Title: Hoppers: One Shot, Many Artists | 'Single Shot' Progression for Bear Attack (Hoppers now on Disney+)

The brighter the color is, essentially the more time is being spent on those pixels.
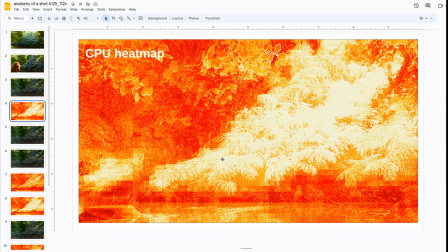(24:54)
And so we work with various production departments to try and sort of narrow down what might be causing these expense.
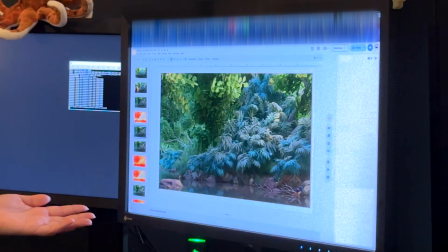(25:02)
And so they gave us a version to test where the leaves were simplified significantly.
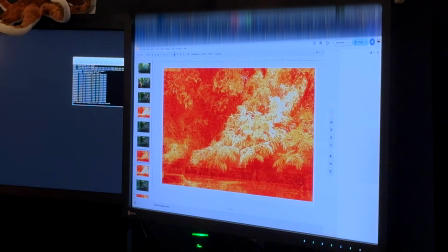(25:07)
So this is the resulting image from that. And you can see as I flip between these two CPU maps that it gets much, much dimmer.
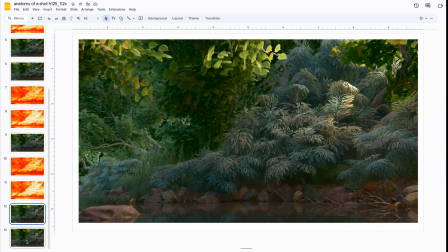(25:15)
And if you look between the two, there is very little, if any, difference. Oftentimes it's kind of just getting rid of the stuff that's not really needed. Because artists tend to work from rough to fine, there's a lot of stuff that will be kept around that ultimately don't contribute to the final image.
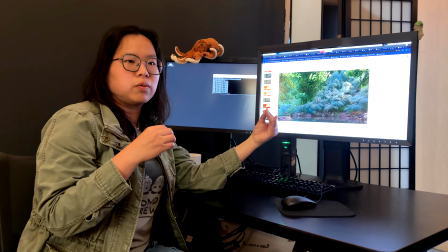(25:31)
They essentially sort of take resources away from the stuff that actually matters in the scene. And the reason this is important is because, again, we'll be rendering this many, many, many times throughout the production of the shot. And the more expensive it is, the slower that iteration time will be. So anything we can do to bring it down helps production significantly.
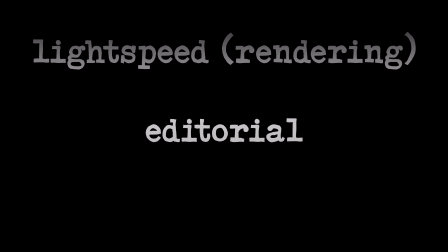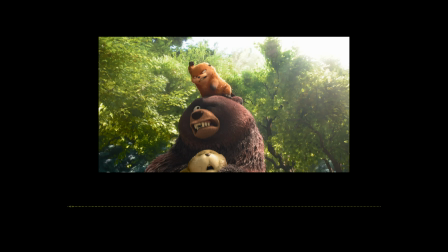(26:00)
That's music by our composer, Mark Mothersbaugh. You hear those synthesizers in there. That is a signature sound for this film. Hi, I'm Axel Geddes. I'm an editor. That's where all the pieces of the movie come together.
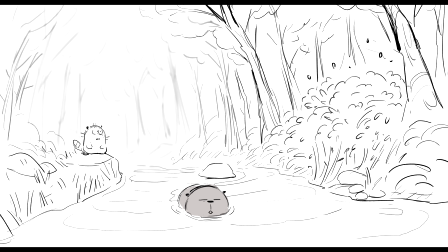(26:19)
We got Mabel, we've got Ellen. In fact, we even have Loaf floating downstream at the beginning of the shot. And then Ellen comes out. It all happens in the same shot. We needed to sit on the shot a little longer and make sure that the audience is actually seeing the bush shaking a little bit. Originally, after a shot like this, you'd be thinking, oh, I'm gonna be looking at Loaf, or I'm gonna be looking at Mabel.
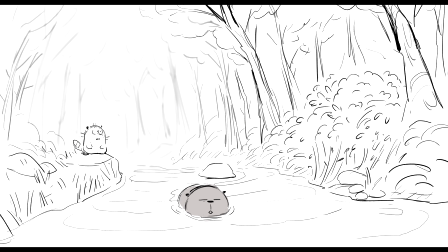(26:38)
So we have to wait for the audience to kind of figure this out. And then once we know we're gonna be looking there, that's when you can introduce Ellen. And that's one of the things I'm always looking for is what we call eye fix, which is from one cut to a next, where is your eye on screen?
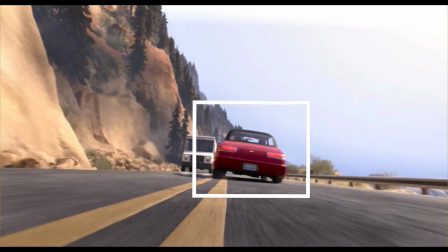(26:54)
And ideally at the beginning of a shot, your eye is very close to where your eye was in the previous shot.
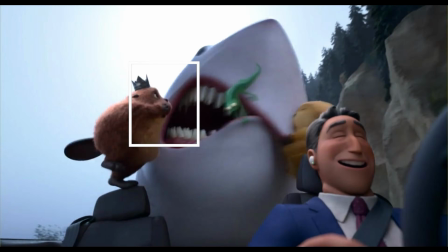(27:00)
So your eye doesn't have to look, where am I looking on screen?
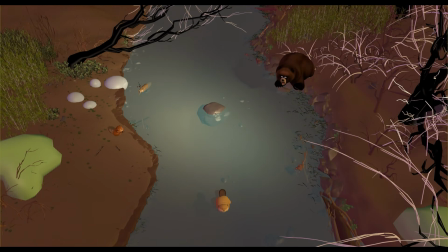(27:04)
But because of the size of the actual set, we couldn't get all of the information in that all at once.
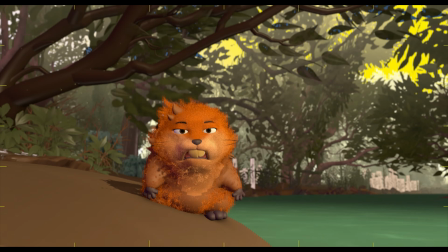(27:11)
So we tried a version, it's one of the early versions we did in layout. Just kind of loses some of the punch to it. It doesn't have that, that zip that the boards version had.
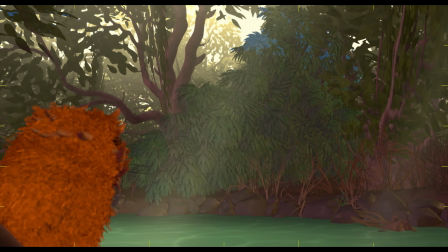(27:28)
So we tried on going over Mabel's shoulder. But once we'd rewritten it, it just didn't feel right anymore.
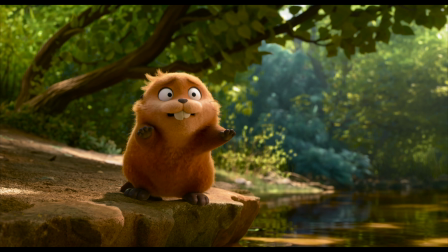(27:37)
So then we went to this last version.
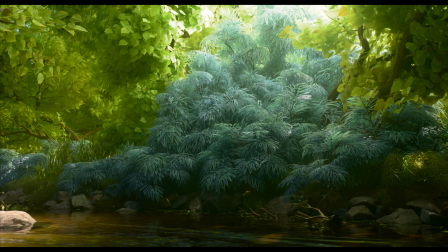(27:42)
Having this whip pan here and going to this and almost, and it's not a point of view of Mabel's,
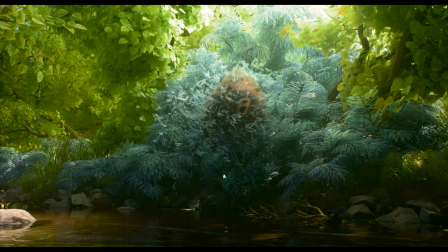(27:48)
but it's an implied point of view, really kind of felt like I could have my cake and eat it too. It's a little bit of a trickery that we make it feel like it's jumping out at her, even though it's not a POV. And I love that kind of thing. I love it when we can, play around with those things and cheat a little bit, That's filmmaking.